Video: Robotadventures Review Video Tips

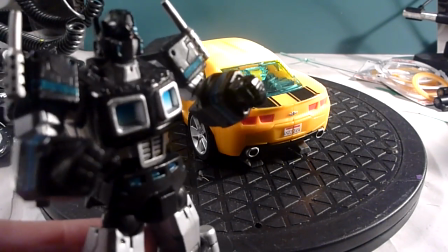491s
Now I got a huge warm lit scene with a flood lamp,
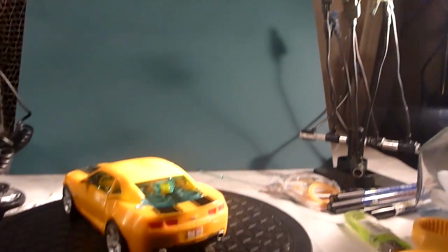500s
150 watts, blasting this thing with warm light.
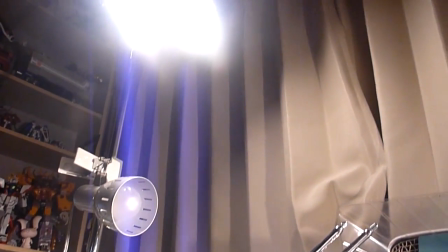505s
We got two cheap regular...
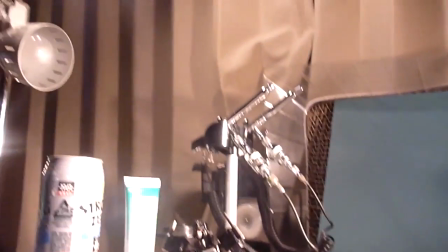512s
oh, I fucking also got a green light up there, but blue light.
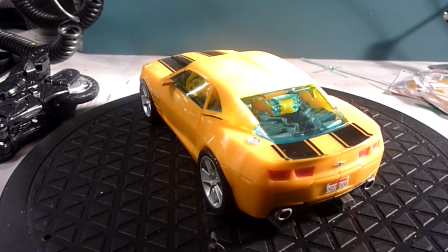515s
But anyway, let's take off the flood lamp and see how it looks just with regular warm light.
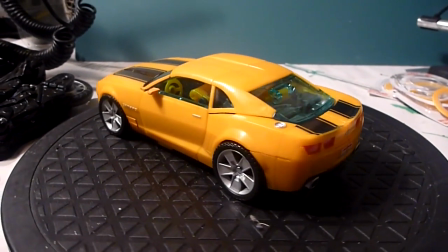526s
No, it's alright. It's alright. It's only 60 watts, but
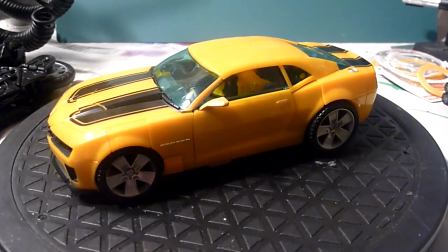534s
you can see it's not as cool. It's a little bit more mild and more comfortable.
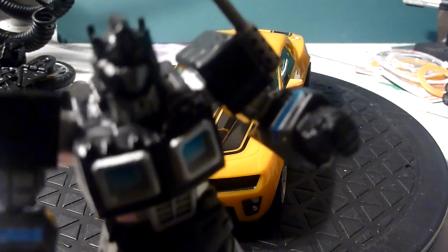547s
Difference in lighting.
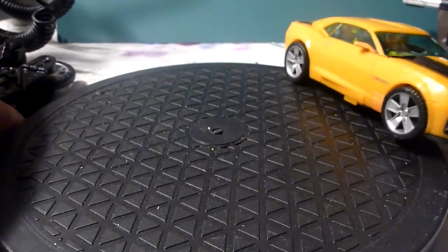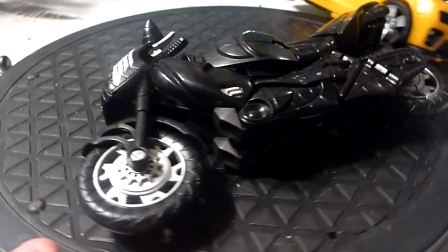557s
The angle of the light also different. Important placements of the lights.
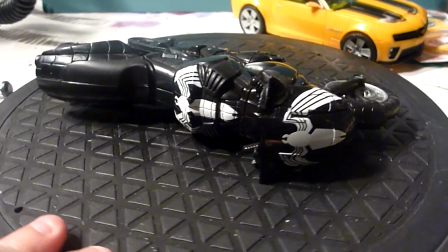566s
If you really want that crisp kind of lighting,
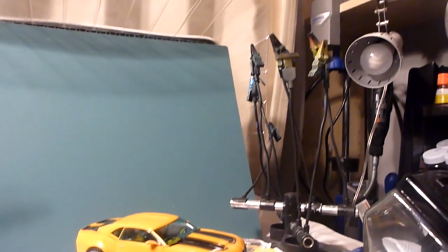574s
then I would say you probably want to triangulate your light. Maybe one there and one over there, and then
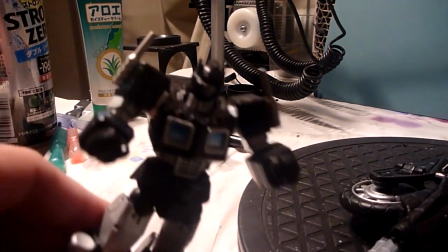586s
just the lighting. Oh, sorry, I was sleeping there. The lighting setup is
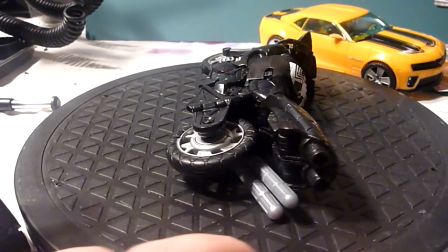594s
important. You know, just don't. If you're using, you know, your living room,
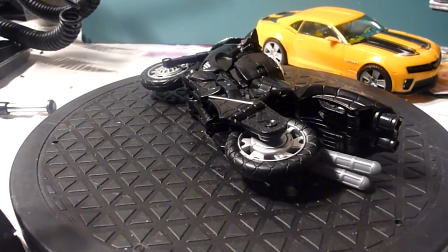602s
that's all right, but just make sure you get check where the shadows are and how the thing looks on camera.
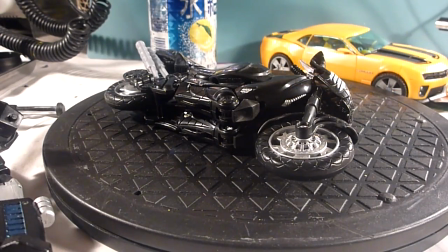613s
All right.
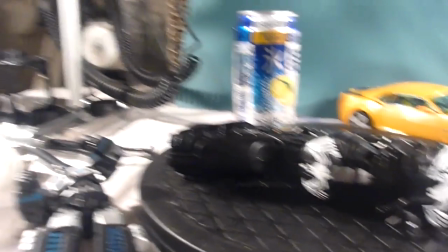616s
Nice warm lighting. Boom, one right there.
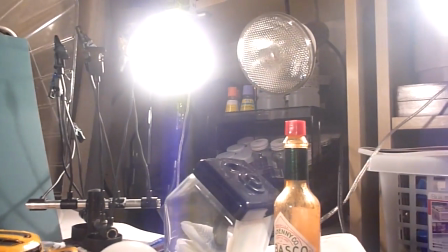622s
Only 60 watts. The flood lamp I took off.
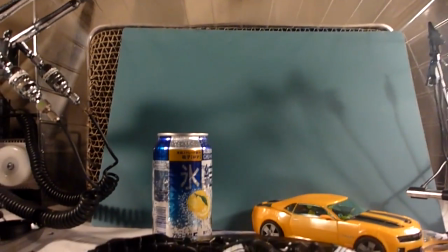628s
So
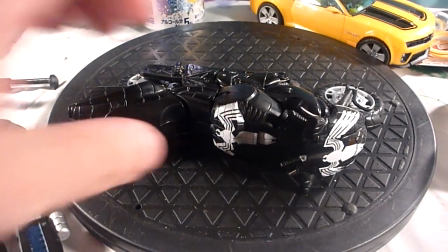633s
usually I have the, man, this is kind of bright. So this is a warm lit review.
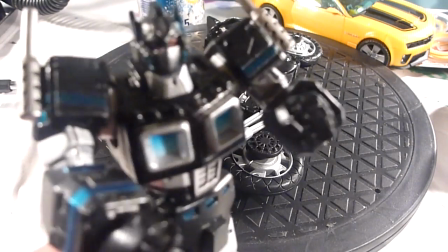645s
Sorry I was sleeping there while I was talking to you.
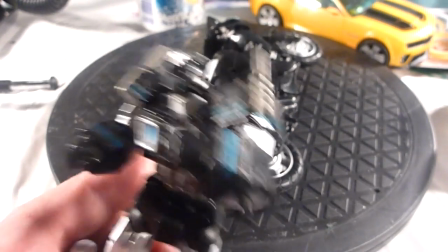648s
You can tell how the light is contrasts, and I don't have an overhead light going right now.
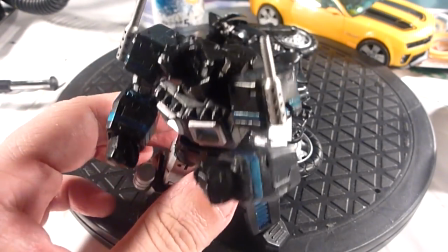656s
I could put, but that's a cool lit.
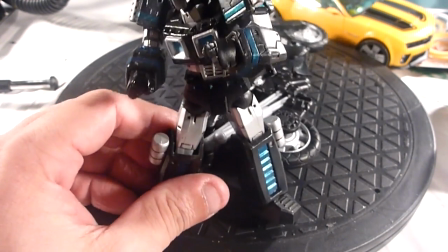659s
So this is just with the 3 lights on the sides, which I usually have, and I'll turn on the overhead light, which is cool lighting.
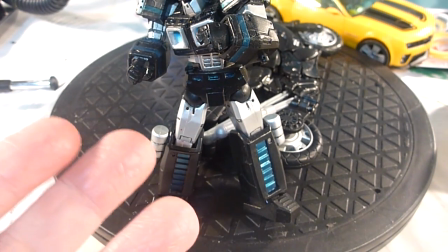670s
And you can see how it shifted. There was a blue shift.
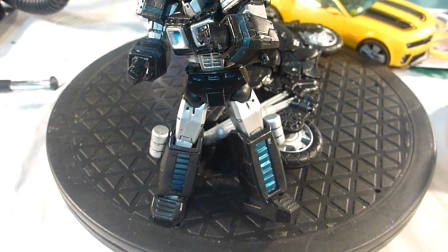677s
Blue along the thighs, and
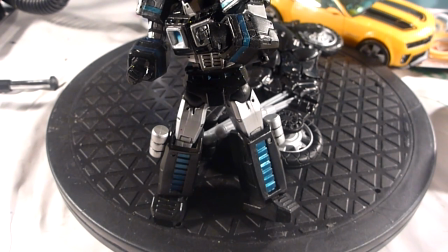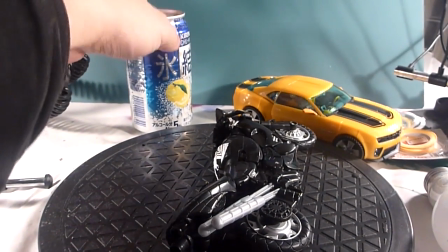687s
I think pretty clear. There's warm. Everything's kind of got the orangey tint to it.
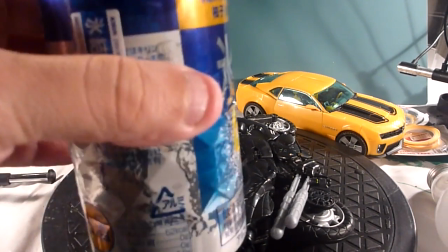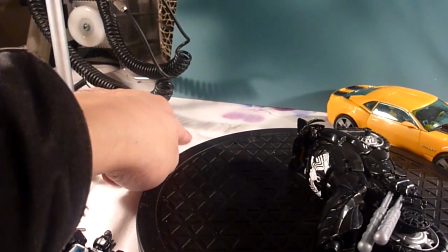704s
This stuff a little bit orange. It's warm.
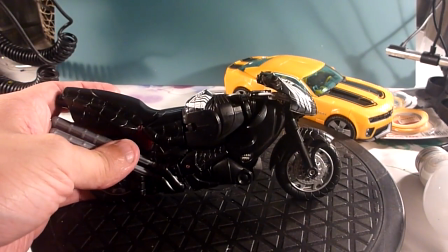711s
So yeah, if you want that orangey tint, then you're gonna get this kind of light effect.
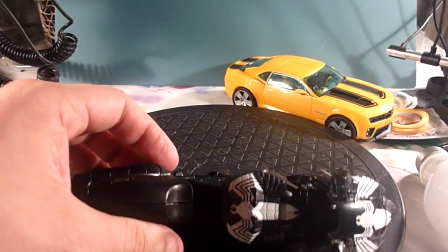716s
But if you want something that's
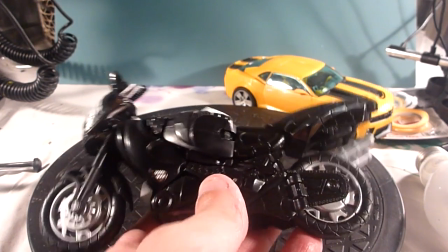723s
not like this, well then you're gonna want to go with some cool lights.
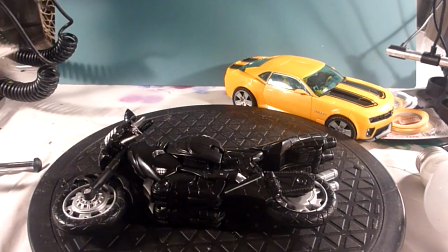728s
You don't have to pick up the super expensive,
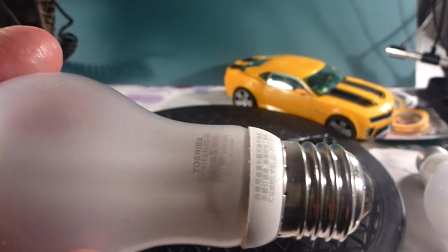734s
fluorescent 10-year bulbs like I did.